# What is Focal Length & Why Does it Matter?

What's up, creators? Taylor Lewis here from the Film Creator Pro team. Check out the latest video we just dropped in our online filmmaking course. Enjoy. All right, let's talk focal length. First off, what is it?
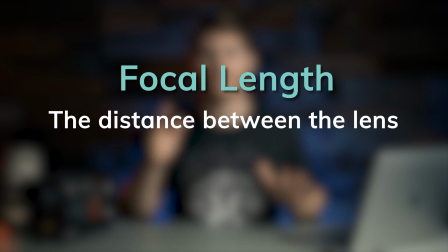14s
Well, focal length is determined by the distance between the lens and the image sensor when the subject is in focus.
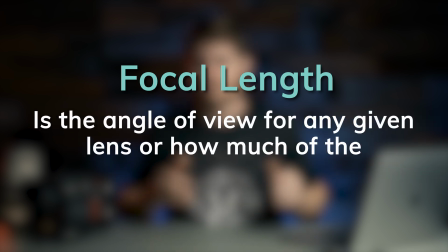20s
Kind of confusing, right? What it's trying to say is focal length is the angle of view for any given lens, or how much of the scene that lens will capture.
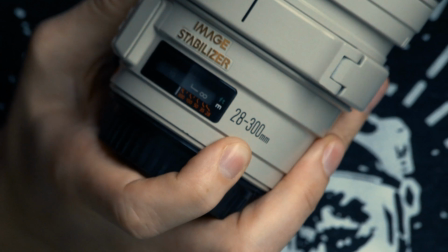28s
It's actually measured by this number right here. For you non-metric system folks, this is millimeters. It's not super important to know why lenses are measured like this, but what is important to remember is the number itself, because smaller numbers have a wider field of view, while larger numbers have a narrow one. For example, right now I'm shooting on a 50mm lens, which has a narrower field of view than, let's say, a 16. Actually, here's what this video would look like if I was shooting on a 16. See how it just doesn't look very good?
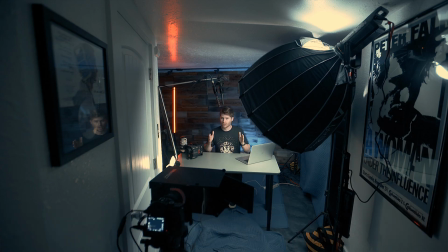56s
The 50mm looked a lot more aesthetically pleasing. From that quick example, you can probably already see that some lenses work better in certain situations than others.
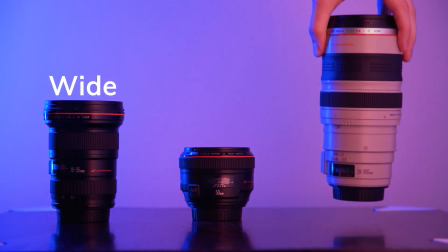65s
This is why lenses are often referred to as wide angle, normal, and telephoto, rather than just by their measurement.
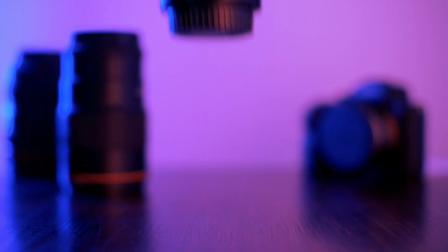71s
Let's go through and break down each of these groups and discuss the pros and cons to each. Wide angle lenses are usually between 8mm and 35mm.
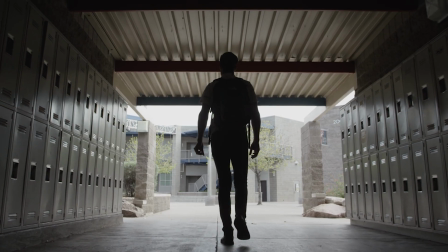80s
They are great for capturing scenery, real estate, and getting establishing shots. But what they are not good for is capturing people's faces. Let's take a look at a series of pictures I shot at various focal lengths with our 16 to 35mm wide angle.
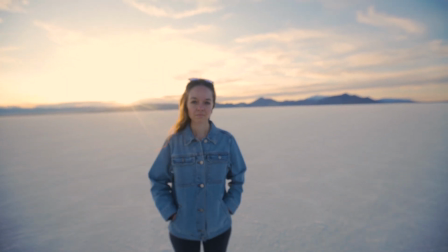94s
See how this isn't very flattering for a face? But if we were to step back 10 or so feet, the image would start to look a lot prettier because it's capturing the entire scene.
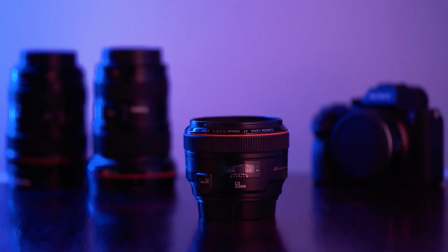102s
Moving on to normal/standard lenses. These lenses are between 35 and 85mm.
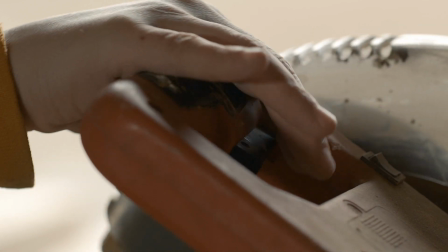108s
The reason these lenses are referred to as normal is because this range of focal length most closely matches what humans see with their natural eye,
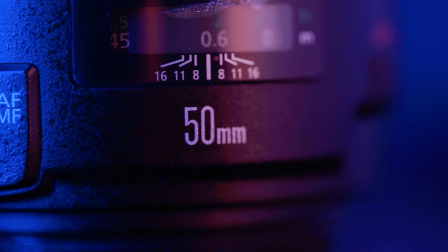117s
with the 50mm being the closest. These lenses deliver a more natural perspective and field of view. Now let's jump back to the series of images from before, but instead of stopping at 35mm, let's keep going up to 85.
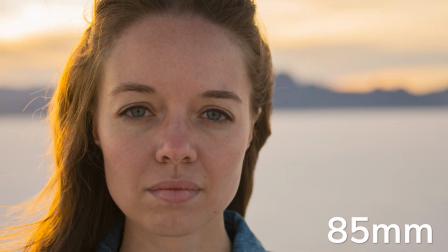129s
See how when we get to higher focal lengths, the face starts to flatten out? It's now starting to look a lot more natural.
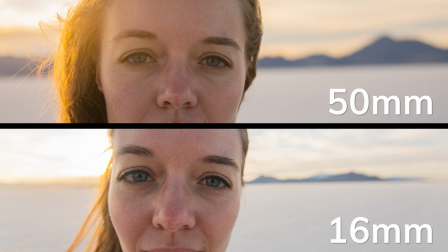135s
One thing you are going to start noticing is, at longer focal lengths, you're going to be able to blur more and more of the background, creating that nice bokeh feel that you see in movies and other videos. Now let's go over telephoto lenses.
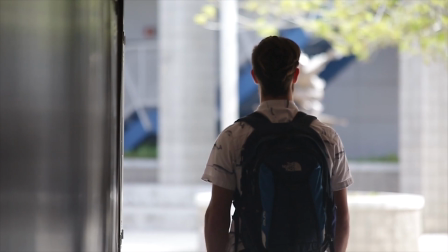147s
The focal range of this group is usually 85mm or higher. These lenses are ideal for capturing weddings, wildlife, and events from a distance.
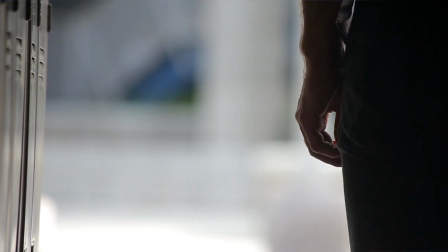156s
Telephoto lenses also have cool optical properties that foreshorten perspective as well. What? Now, what does that mean? I have no idea either. I'm kidding, I really do know what it means. But instead of giving you a definition, I'm going to show you it, because it makes a lot more sense when you can see it.
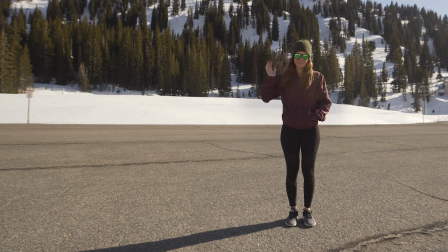171s
So here's an example. Let's say you have your subject right here, and you have an object like a car 20 or so feet behind him or her.
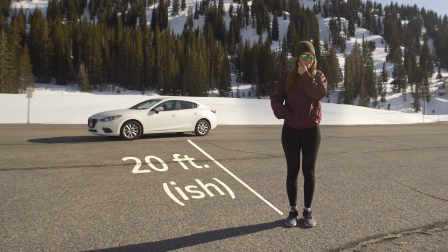177s
With a wide lens, the car is going to look like it's way in the distance.
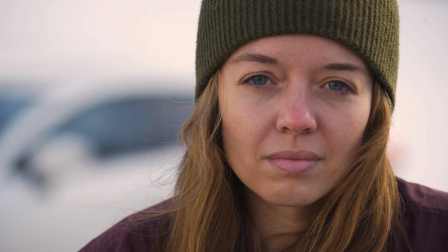180s
But if you were shooting the same shot with a telephoto/long lens, the car will look like it's right behind your subject.
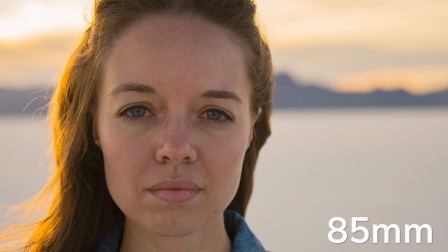186s
It's because of this, telephoto lenses are good for portraits. It is actually said between 80 and 105mm is the best range to shoot the human face. The reason is because that range has that slight foreshortening property that we just talked about, and has the ability to blur the background as well. Now let's go back to those series of images one more time. Again, we're going to start at 16mm and go all the way up to 300mm.
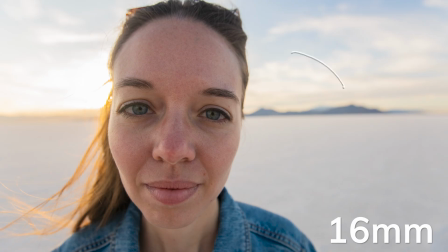209s
But as you watch this, I want you to pay attention to the background and the distortion in the face.
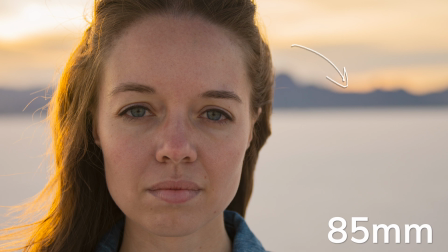216s
See how the background is getting a lot closer to our subject here, and that our subject's face starts to flatten out a lot too?
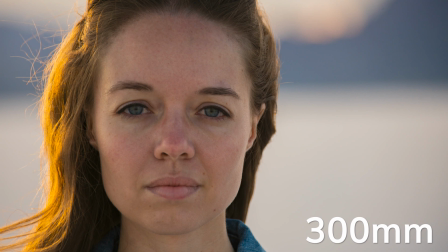222s
Let's keep going to 300mm. See how different this shot looks when compared to the 16mm?
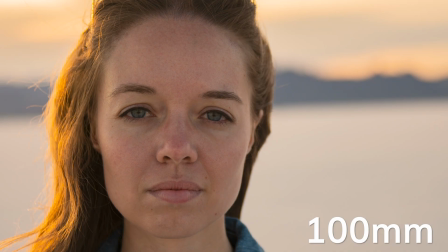227s
I personally find it crazy how different focal lengths can change how the outside world is viewed.
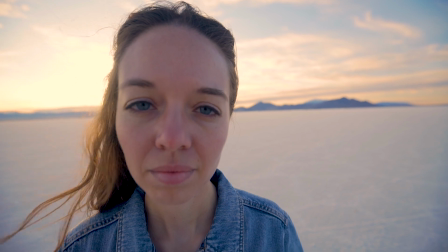232s
It's one of the coolest parts about filmmaking. You can really make an ugly scene look pretty by just changing the focal length of your lens. Let's wrap this up now. Hopefully you can see already in what situations you would use what focal length.
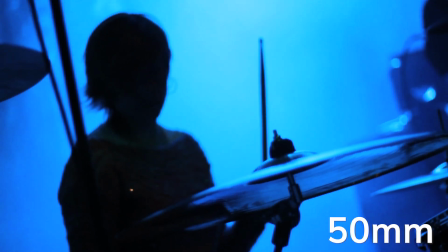243s
Personally, we love shooting on the 16 or the 50. Those are probably our most used lenses and focal lengths.